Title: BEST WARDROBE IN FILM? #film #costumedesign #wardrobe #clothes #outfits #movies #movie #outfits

Hey everybody, I'm Beebs, Kelley. Welcome back to another video. Today, I have something new and fun for you. We are going to take a deep dive into the wardrobe of the film Knives Out. Now, I'm fully aware there's already a sequel that's been out for a while, Glass Onion, but I figured we might as well start with the first one.
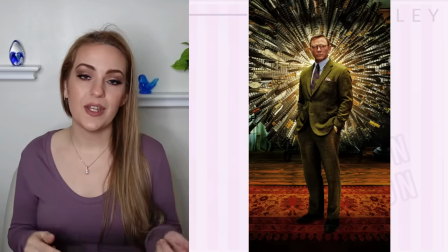0:17 I saw it when it came out in theaters, and then I rewatched it for this video.
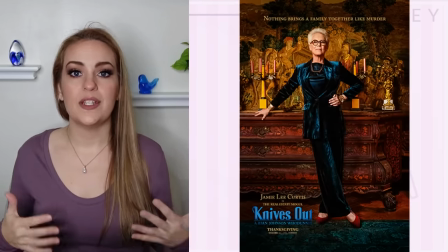0:21 The costume and wardrobe for each character is so rich and it enhances
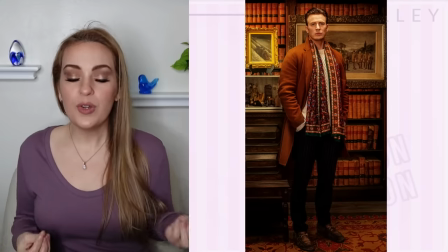0:26 each character so much that it really benefited the storyline a great deal.
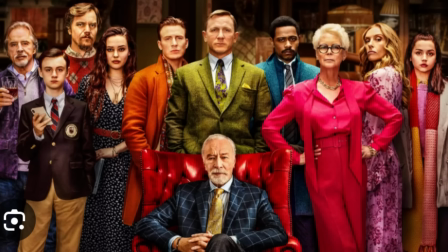0:31 Full disclosure, I do like the movie and I love the cast. It's a fantastic film, but it's also a decadent, unctuous feast for the eyes. And the set designs are also just super rich. They set the perfect tone.
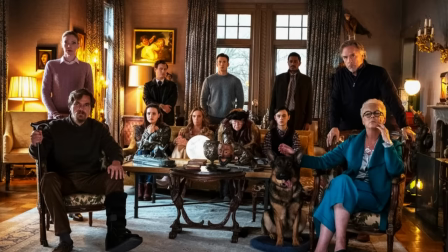0:44 The costume design was impeccable. And of course, the clothes benefit from the set and lighting, of course, but also the actors themselves.
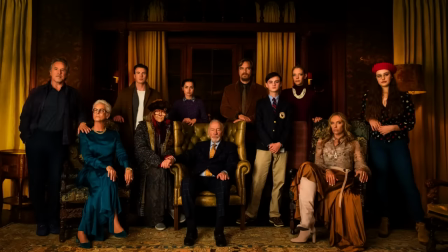0:52 You can really tell when an actor loves their costume, their wardrobe. Of these characters and in other movies where you have this similar effect, the actors and the characters appear very much in their clothes, like sunken in.
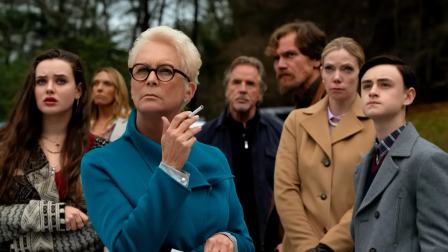1:06 Lived in, comfortable. It's well fitted, but it also just like goes with the vibe of the character really, really well. And it all has this perfect harmony with the actors that just enhance the story so much and the movie make it that much better.
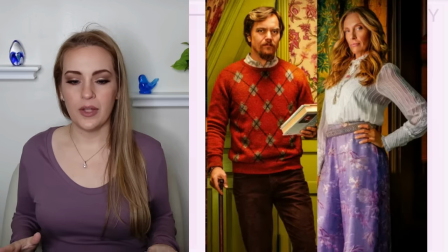1:20 I found the visuals of this film to be very appealing all throughout, and it just all came together perfectly. It really is like an appetizing movie to look at. Good looking movie.
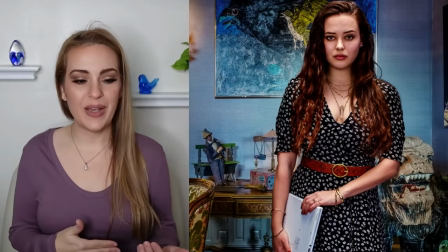1:29 So if you haven't watched it yet, please do, and then you can come back and chat about the clothes and the movie with me here. If you guys like this format, it's something totally different. I haven't done something like this, at least not in a long time.
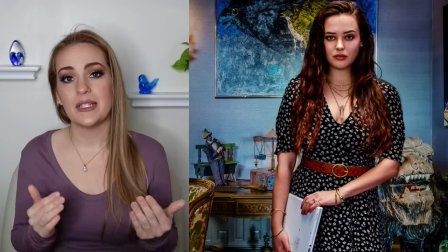1:40 So if you guys do like this format, you have to let me know in the comments and click the like button, and I will do Glass Onion,
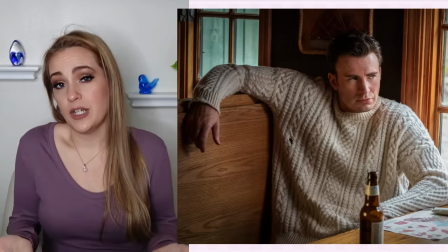1:46 which is the sequel to this, or if you have suggestions of a different movie that you'd like me to do, leave it in the comments.
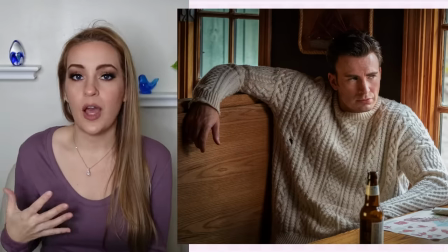1:52 So this movie has an autumnal vibe, but it's also a lot of wintry clothes because it's very cold, the setting of this movie.
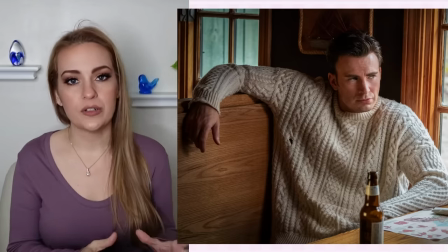1:58 So it's a perfect fall wonderland and the epitome of
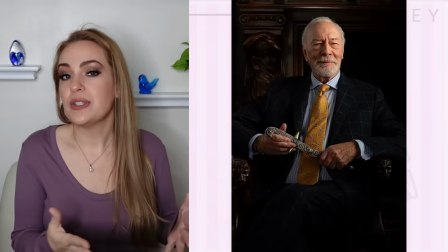2:03 an autumnal wardrobe with really relatively timeless fall fashion, but that also, of course,
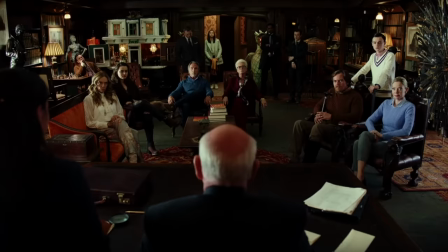2:08 bleeds into winter. The costume designer was Jenny Egan, and she did just a really fabulous job.
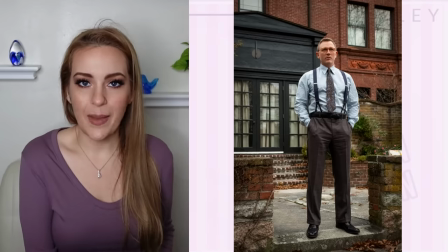2:14 Let's begin with Daniel Craig's character, which is the snappy, snazzy, suit-loving detective Benoit Blanc.
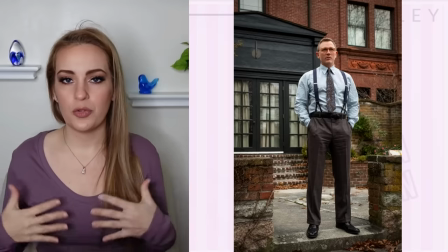2:20 He is meant to be this, you know, straight-talking, southern drawl private detective, but she struck the perfect balance to not,
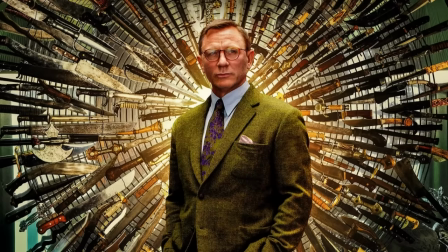2:29 like, turn him into full-blown Colonel Sanders, just really dramatically over the top, sort of a loud southern gentleman look, because he does need to be able to blend in.
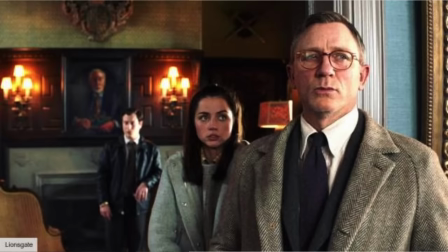2:39 The expression in his wardrobe is in little touches, like he has floral ties, pocket squares, suspenders.
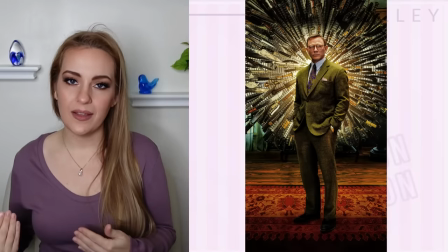2:47 That way he could be more discreet, but you still get the vibe that he is a little bit more flamboyant.
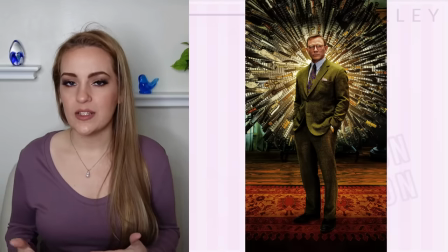2:52 Which is a great example of Jenny Egan's approach for all the characters in this film.
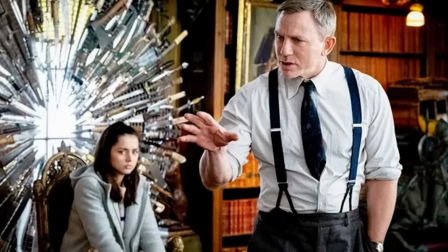2:56 They all have a really great balance to ensure that their wardrobe was not a distraction away from the character themselves or the storyline.
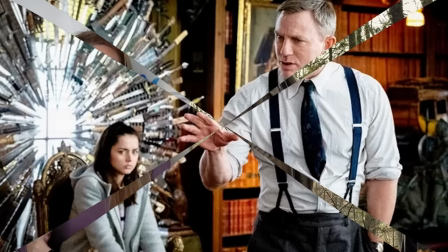3:04 Which is really important in a film like this one because distracting costume can take you out of the moment,
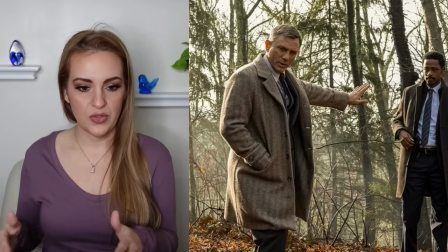3:10 kind of dampen the suspense or the intrigue.
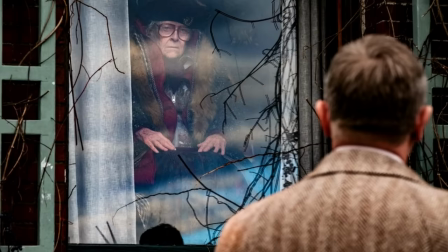3:13 But when the clothing contribute to the character and storyline, then it enhances the moment and enriches the experience overall. So you get so much intel off of what each character is wearing without everything needing to be explained and spelled out verbatim.
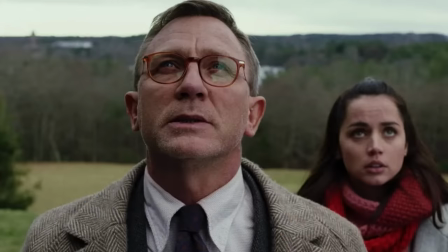3:29 Which is fascinating, and something that I really like when watching a film is those little details in how the character is designed.
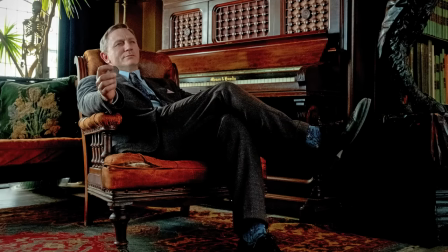3:37 And at first, Detective Blanc is kind of in the background in a way, and he's just in this more simple and dark outfit. But as he goes and as the story rolls on, his outfits do expand along with his presence in the film.
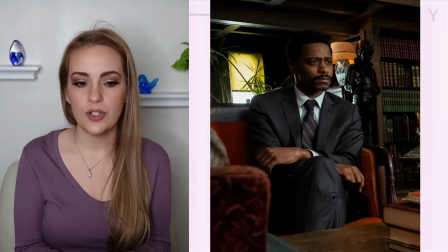3:51 There's also Lakeith Stanfield, who plays a detective in this movie.
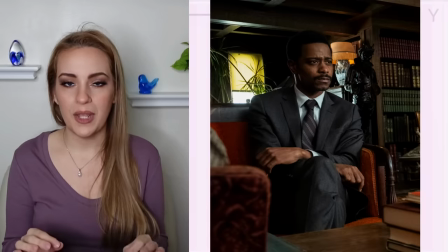3:56 He's in the new Haunted Mansion, which I really, really liked his look in that movie as well.
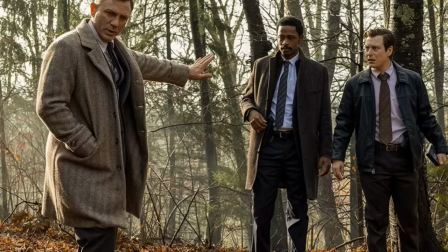4:01 But in this movie, he is Detective Lieutenant Elliot, and he has these perfectly tailored cozy coats on throughout.
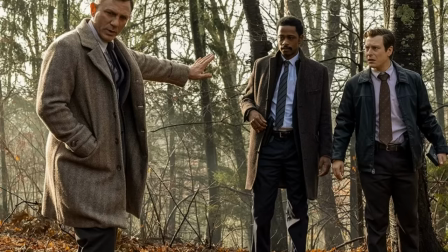4:07 The weight of these coats, the visual weight of them, just enhances the look. You can almost feel it yourself.
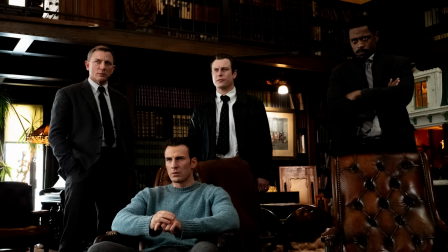4:13 Something you'll notice throughout the movie is that everything looks touchable. The use of texture really kind of pulls you into the movie, and they did such a good job of invoking that sense of touch.
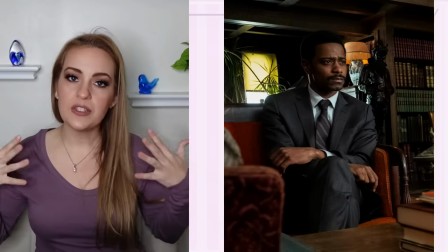4:24 You can imagine how these clothes feel on the skin.
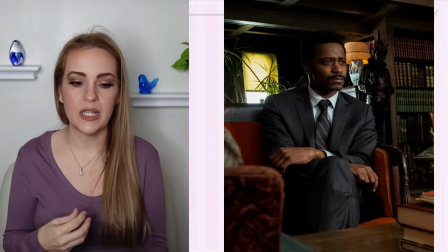4:28 And not all movies are successful in that, but it's invaluable because it really creates a more immersive aspect to the movie.
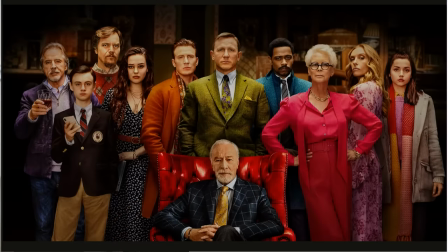4:35 Christopher Plummer plays Harlan Thrombey, which is like the patriarch of this family. And when asked, Egan said that he was one of the biggest challenges. She had picked out really bold choices, and at first he was sort of hesitant, but once he saw the house and how eccentric it is,
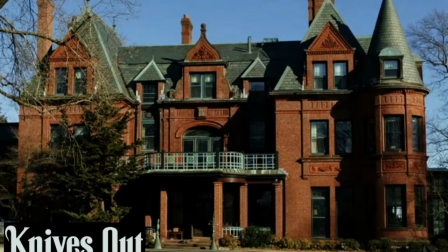4:51 and he became so open to the pink shirt and plaid coat that he was pushing for it himself.
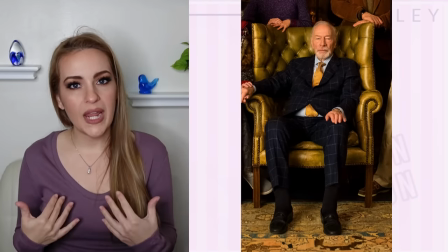4:56 There was a restrained eccentricity to Harlan.
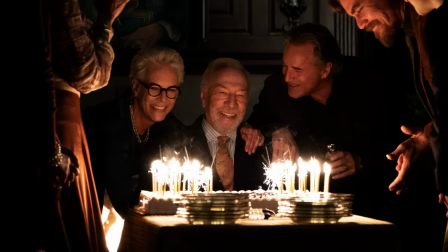4:59 He was a self-made man of means whose mind, as a murder mystery writer, was built to imagine an endless tangled web of possibilities.
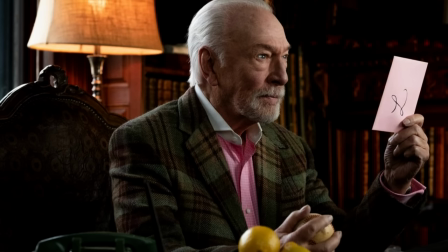5:08 This purposeful chaos was reflected in the plaid and pink, all packaged in a perfectly tailored suit. It was really the perfect combination of both wealth and intrigue with an unexpected color or pattern combination.
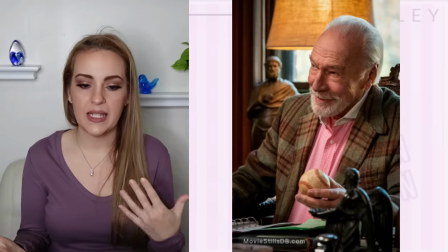5:21 And the color mixing and pattern mixing that they had with Harlan, but also with all the characters,
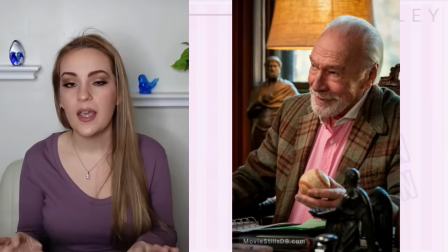5:26 was really, really interesting and created a really great aesthetic for the movie. His house was also really interesting. The set was amazing. There was just fascinating art pieces everywhere you looked.
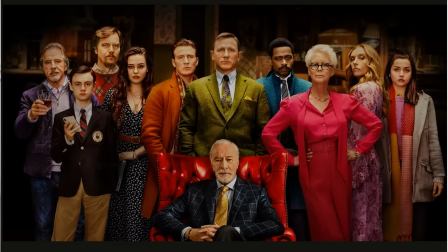5:37 Love Jamie Lee Curtis, and she did a stellar job as always as Linda Drysdale here.
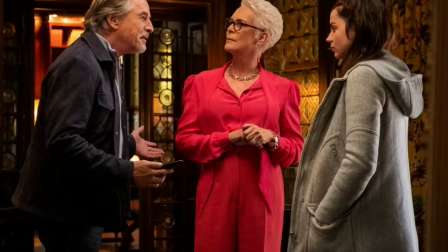5:42 She wore bold colors and monochrome looks. She has an elegant sort of upper high class persona. She's also trying to sell herself as a real estate mogul, so she's got this fast-paced air and she leans really professional.
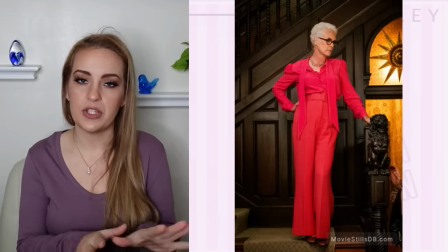5:56 Apparently, Jamie Lee Curtis had a very strong idea herself for this character.
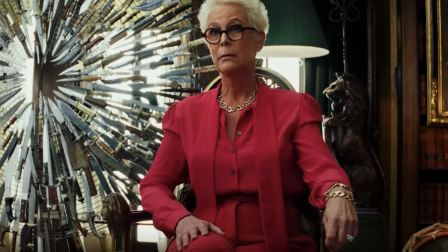6:00 She gave Egan, the costume designer, pictures of a friend of hers for inspiration, which is kind of funny. And Linda is really just kind of an intense character and bold in a good way throughout this movie. So the structure of this red suit and the jewelry that really pops against it here,
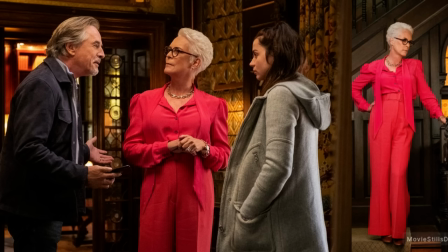6:16 it's got these puff sleeves, it's got this wide leg that's not puddling or dramatic, it's just a perfect balance. The scarf accent encourages a vertical line right here, which prevents the high-waistedness of the pants from chopping her up too much.
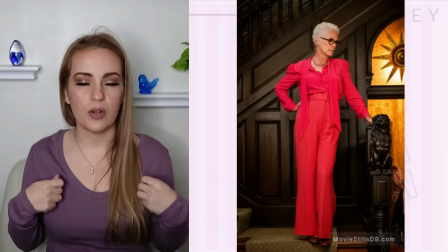6:31 And I can't tell if it's like a jacket or just part of the shirt. I think it's just part of the shirt, this scarf that comes down.
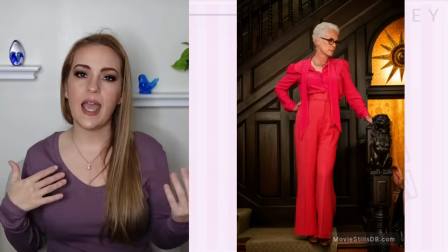6:36 She kind of has this breezy and distant vibe, but still kind.
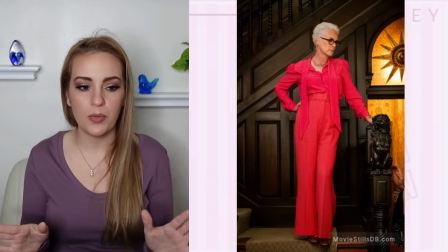6:41 She might be one of the more kind and less conniving of all the people, but she still has, you know, a bit of an edge to her.
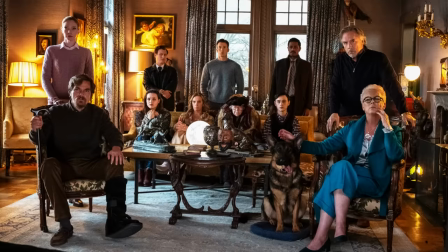6:49 The costume designer pointed out how her husband's outfits needed to complement and convey the dynamic of their relationship as a couple. Don Johnson played her husband Richard, and she was the breadwinner of that family, and he was just kind of hanging on.
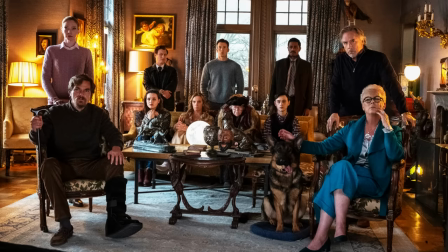7:06 And the costume designer wanted you to be able to pick up on the fact that she probably bought his clothes.
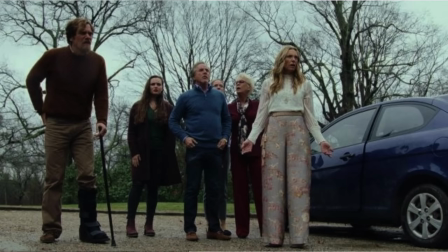7:12 And she says that's what she said when she spoke with Don, that it's all really elegant and kind of has this clean and simple vibe, which is very much like his character is just kind of simple and not very commanding in any of the situations.
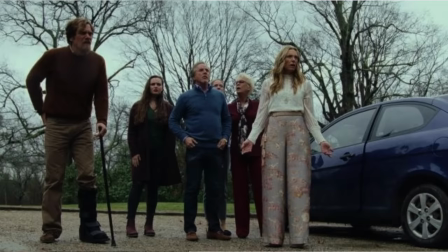7:26 And that's conveyed perfectly in his much more basic wardrobe. Personally, I love her red pantsuit here.
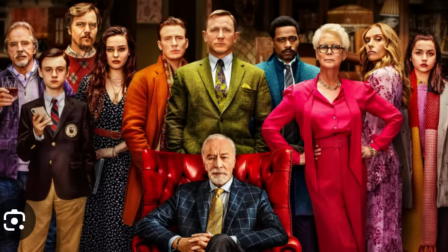7:34 I mean, it is ultra high waist, but the framing that has this scarf coming down kind of mutes that high waistedness a little bit and encourages that vertical line to combat that waistline.
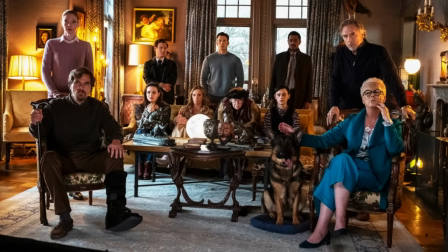7:44 This teal suit I find to be the best that she has on. It's got this pale satin underneath and it's just a beautiful color combination. I'm obsessed. It looks like something you would want to wear.
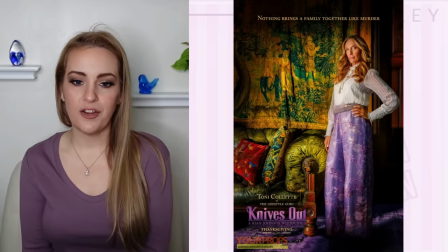7:56 Toni Collette plays Joni Thrombey, and this is another one of my favorite aesthetics of the film just because she's so eccentric.
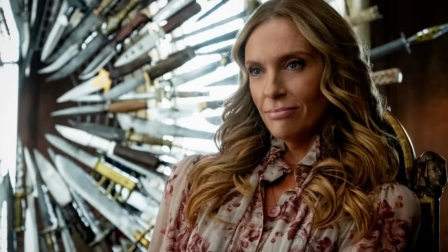8:03 Her character is kind of the antithesis to Linda, and she's in these flowy, lacy, sort of sheer fabrics that had an elegance but a softness to them.